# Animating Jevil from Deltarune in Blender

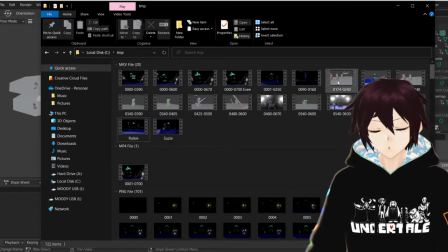251s
Then we started messing around with different ideas. We've got Jevil throwing his Jevil knife or his scythe at the party,
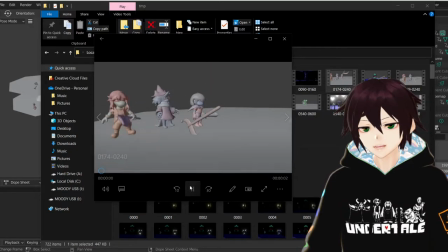258s
and this was an interesting one because I wanted, again, to try and get this kind of accurate. So what we've got here is the Jevil knife is thrown, it lands in the floor instead of going past the party like it does in the game,
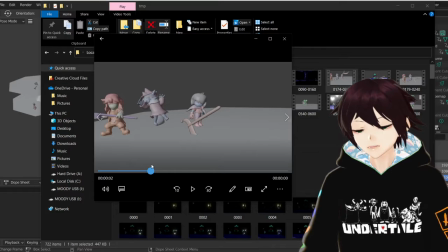274s
and for the animation here I ended up attaching a box,
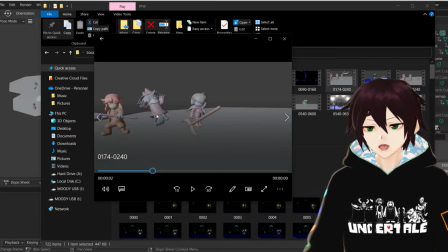280s
which you'll see in some of the Jevil animations, to the bottom or the root bone of the characters to make them move, and then just hid the boxes. So we have that moving the characters underneath the carousel, but then it's hidden out of sight for like test renders and things,
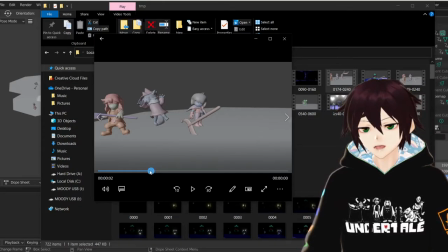298s
so I can see what it looks like. But that was a cool way of just cheating here on the movement, but also on top of that, I had to move Ralsei here, and the animations are very, very emotive in sprite form.
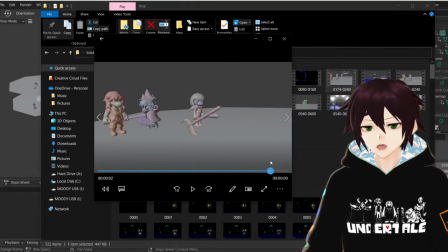313s
So I wanted to kind of capture that, and ended up, because I didn't have the sprites at the time, at least not for Ralsei, ended up doing like this Looney Tunes style thing where I ended up half referencing the game,
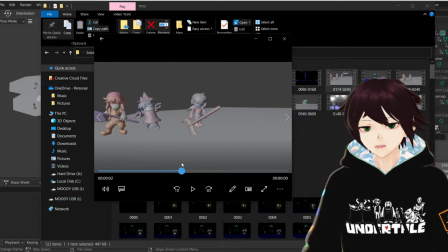327s
half referencing I think it was Wile E. Coyote in an episode of Roadrunner for the skirt pose at the end,
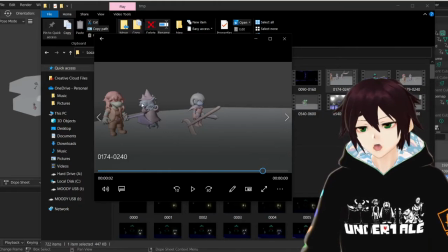336s
which looks kind of cool, and in a little bit of a close-up, because of the shape keys on the face, it can actually make him have like a little shocked face. As for Susie, Susie kind of slides backwards a little bit and defends herself.
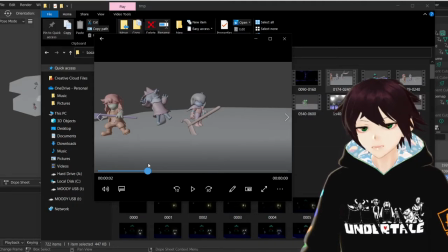352s
It's a little bit more sprite accurate.
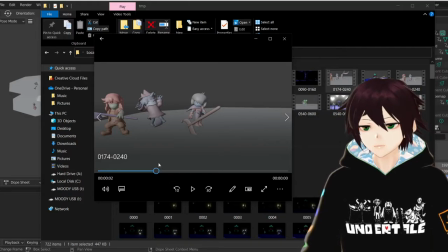354s
I'm not so sure I like it in the preview here because it's really primitive, but what ends up happening in the actual animation looks a little bit better.
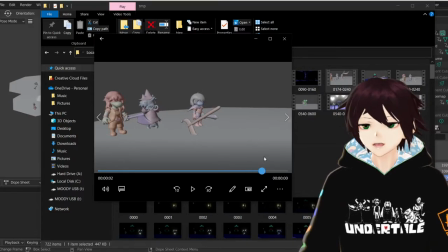362s
Then you've just got Chris kind of looking at it like, what's going on here?
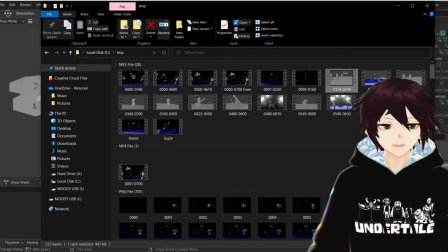366s
Then we got, I think, a shot of that in color.
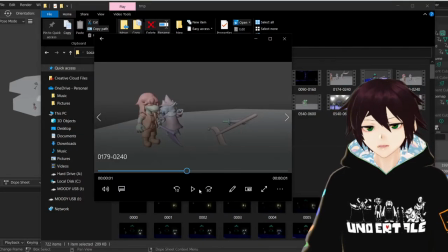373s
There we go. We're getting ahead of ourselves here. This was... Oh.
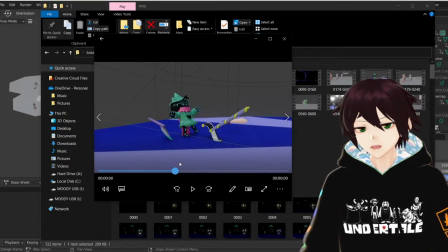381s
So we'll scrub through this. This was just Ralsei on his own. And this was before we attached the movement boxes. So as you can see, this is just the animation on its own. And then me having to come up with a solution for making him jump backwards like he does in the game.
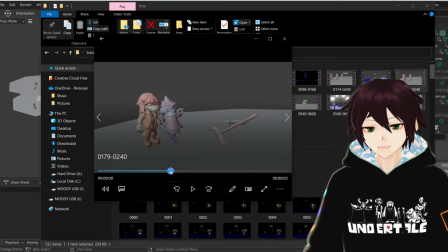396s
And then on top of that, we got the test render of him jumping backwards with Susie not moving,
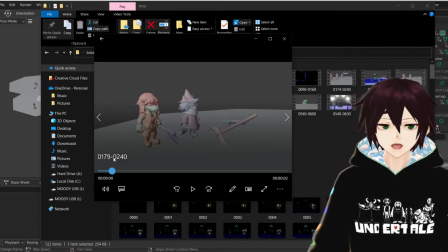404s
because I don't think I animated Susie at this point in time. I tried to do them all individually, one at a time, to get the best out of them.
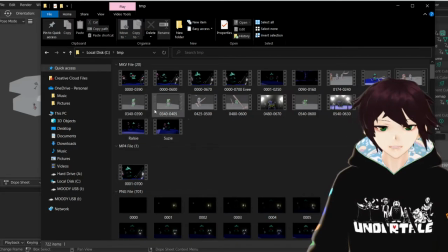414s
Then, of course, later on we've got a bit of Jevil, because I wanted to then focus a bit more on Jevil.
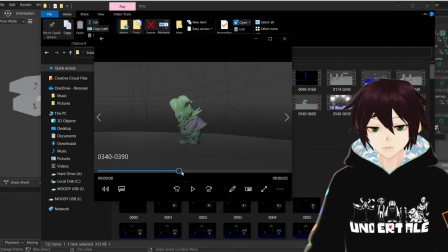421s
So we got him doing this primitive laughing animation.
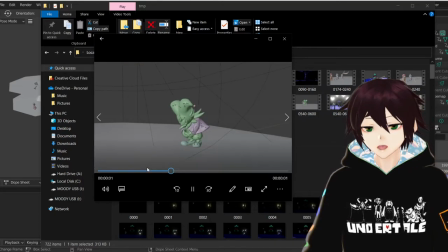425s
I think this is where I was testing to see just the speed of the animation and get the keyframes right.
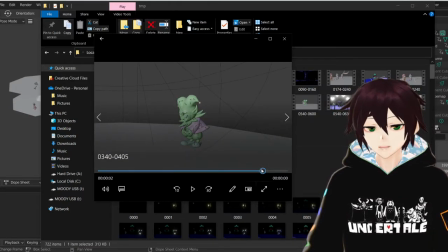432s
So we've got him belly laughing and then laughing backwards, which I kept like that because I honestly thought that it was a decent one there.
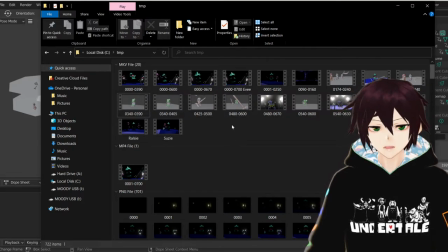441s
And then for this one, I wanted to try and get the Jevil knife to come back to finish off the engagement,
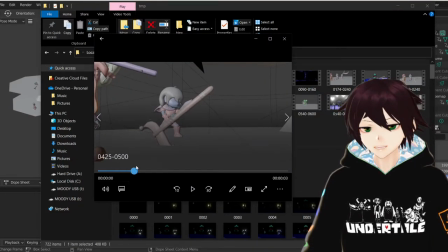448s
so I ended up doing this kind of like dramatic thing while zooming in on Chris here, because I wanted to give every character their own little bit of the spotlight.
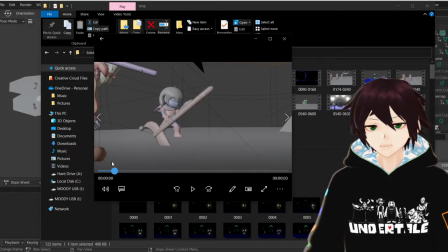455s
So at the beginning it's Ralsei, then it's a little bit of Susie for a close-up, then Chris, and then Jevil.
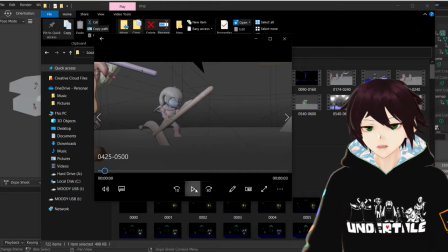461s
So we've got this close-up where we have Chris stood right next to the Jevil knife, and it's wobbling,
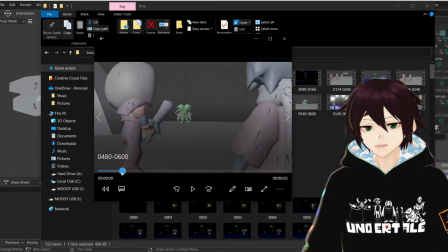466s
and then the idea is that it eventually flies back to Jevil.
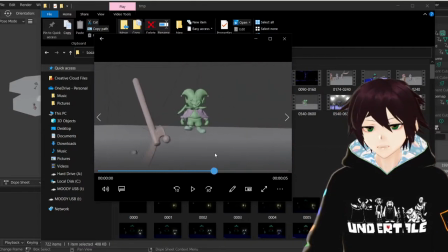472s
And at this point in time, I was trying to go over different ideas.
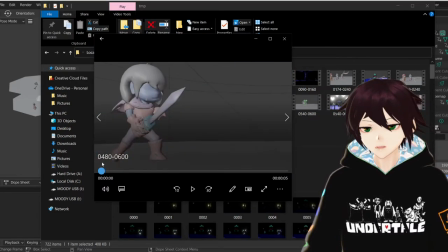477s
As you can see, when I scrub through the time here, the Jevil knife is now gone,
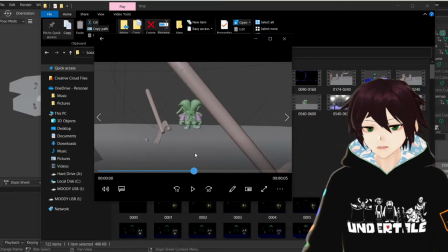481s
meaning it's returned to him, but I wanted to do this kind of thing where the other ones fall down, because he has 4 of them, or splits into 4 of them in-game.
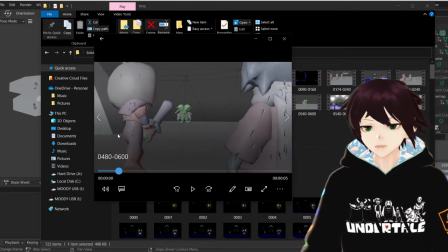489s
So I wanted to try and replicate that, and I was going with this kind of idea similar to Soul Calibur 1's intro here as a little reference,
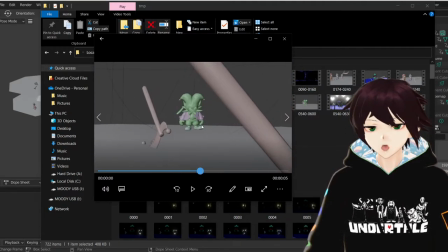497s
where the fall down, the camera sort of goes in between them and then zooms in on Jevil to make it look dramatic.
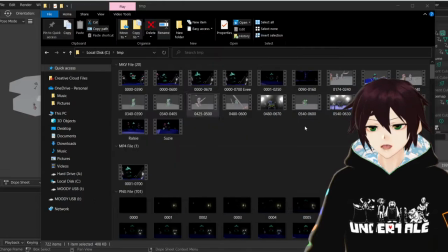503s
The only problem was, when I tried this, I couldn't pull it off well. I think this might show it.
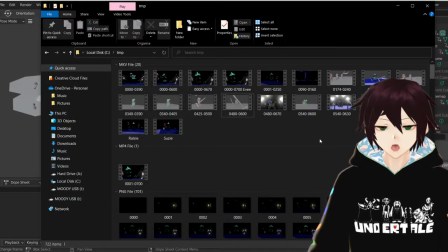510s
No, it's the same animation. But yeah, the animation was all kind of weird, so I had to kind of figure something out. In the meantime, though, the actual animation itself I was really happy with, the dancing one.
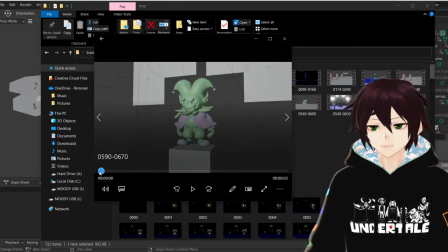524s
What ended up happening was I wanted to just try and get it as accurate as possible,
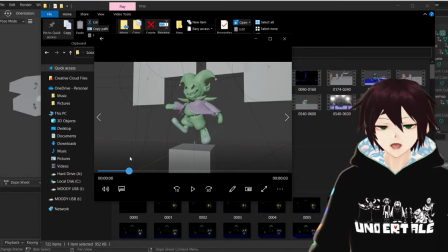529s
so I ended up doing 2 separate poses and then scrubbing between them with an idle animation, and just tilting him sideways.
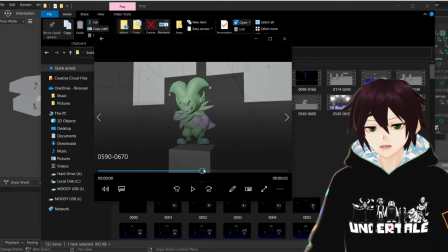536s
You can see the bottom here. This is where we have the movement cube, and that's the actual thing that spins on its root.
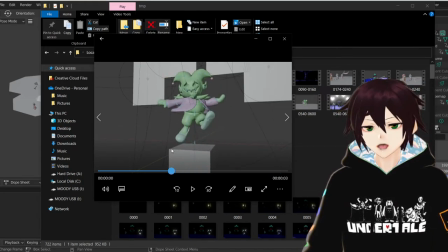545s
I wanted to give Jevil that sort of jester feeling that he has,
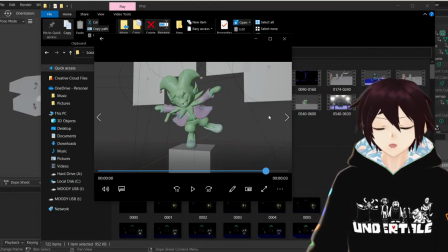550s
but I also wanted to have him spin a little bit, mainly because I liked the animation or the spin that I did for Ralsei,
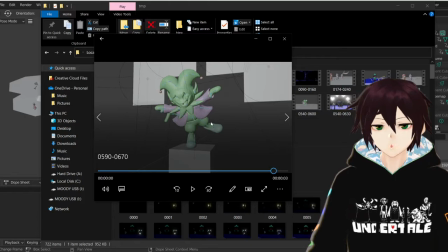557s
which you'll see in the full version. I just thought it was appropriate having him mess around with the party.
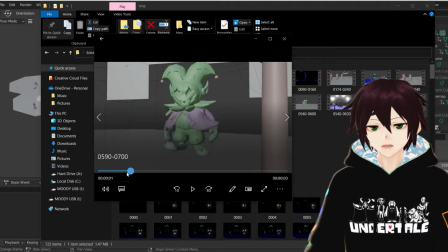563s
So we've got this very sort of like simple dance animation,
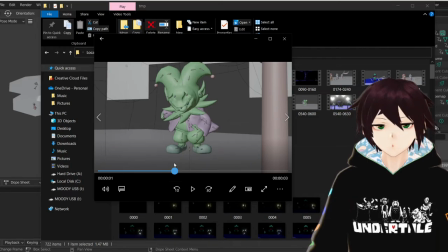568s
which originally I didn't think would work too well because of the amount of keyframes in it. But no, seems to have worked pretty fine. And then we've got him scrubbing back to his kind of
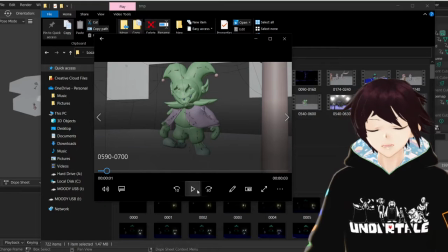583s
like his taunt animation that he does like as he lands at the beginning of the engagement, where he's talking to the party. So he spins, scrubs straight into his animation where he's basically like, "Come at me, will you?"
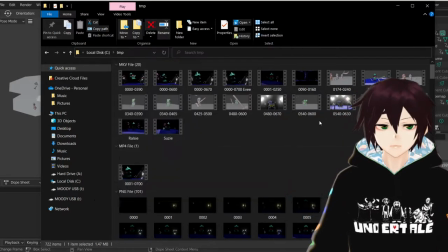596s
And then finally,
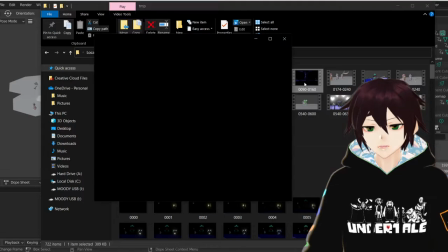600s
Oh, before we get to that, sorry. Before that, we have a quick shot of the side. This is what I was on about before. This is the side where we have all the characters lined up, and you can just about see Jevil here landing. The idea is I wanted, again, like I was saying, to do the whole thing of emphasizing lighting,
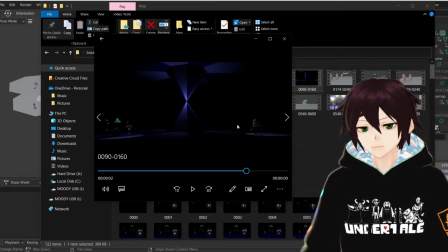618s
but still trying to keep the characters in the dark, similar to the game. So Jevil's area is lit up just a little bit brighter, just because he's the focus. But we have this spotlight thing going on, very similar to like a circus or whatever.
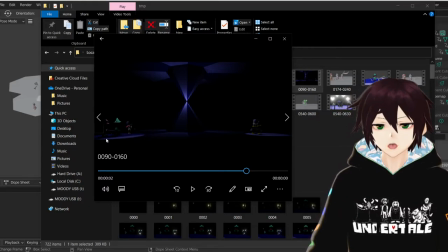632s
The idea being that the party walks out of the darkness where they've just come through in the game into this spotlight, which then starts the engagement.
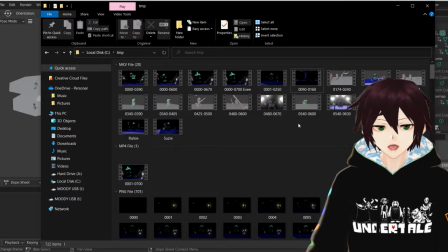641s
And then I was trying to figure out what was going on with the rest of the animation.
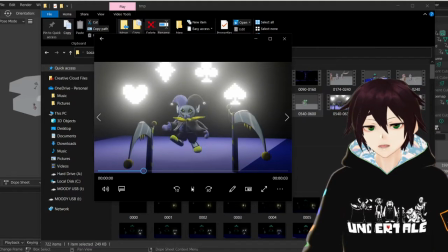649s
I think this is another test for his dance. Yeah, that was when he didn't have his idol or his taunt at the end.
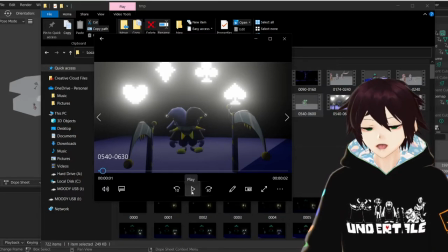656s
But then I was trying to figure out how to finish this off.
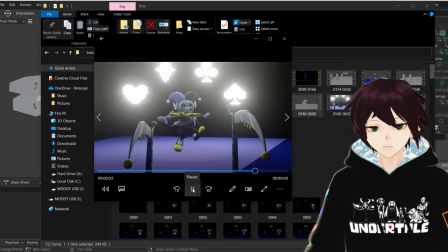659s
I was looking at different references and trying to figure out what I could do that wasn't the Soul Calibur reference that I was trying to do before, and I ended up putting his little
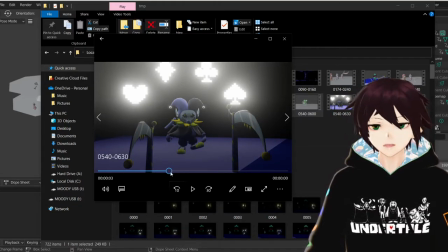674s
symbols in to represent like the stack of cards.
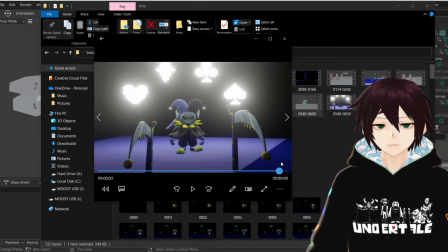679s
And when I did this, I started going for all kinds of references, like Fate Stay Night or whatever,
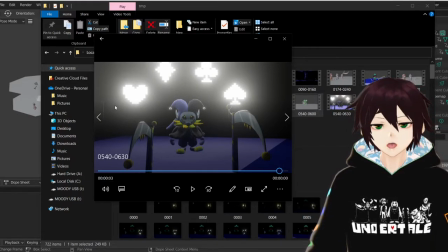684s
by doing a Gilgamesh with the Gate of Babylon and having the cards behind him and then having the Jevil knives coming through them. But again, I couldn't pull that off really well, and I thought this looked intimidating enough with the card symbols over the back of his head.
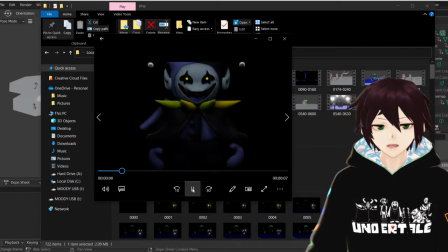699s
So instead, what I went for was the animation where he actually dances, the
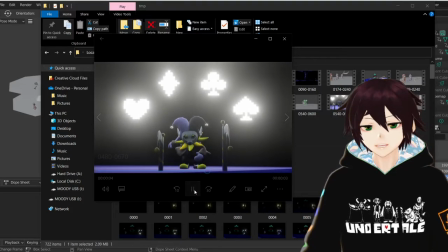708s
card things appear, he does a little dance and a taunt,
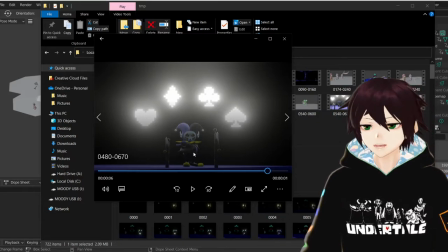712s
and then the Jevil knives, here they're in a placeholder position from where I was going for them appearing, but I ended up having them slam into the ground,
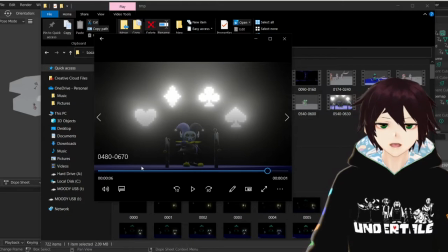722s
which was still pretty intimidating in keeping with the beginning of the engagement or the chat with him.
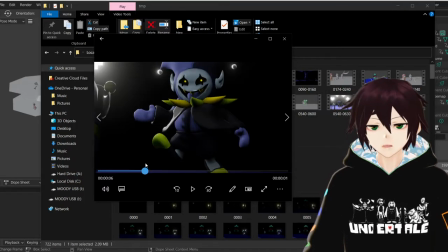729s
But this bit was pretty cool, and I ended up messing around with lighting again and emissive properties.
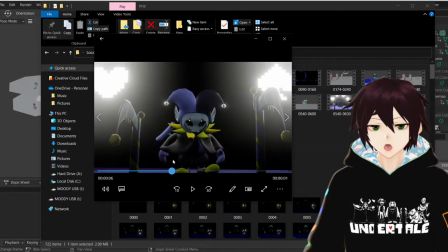737s
You can see they glow quite a lot.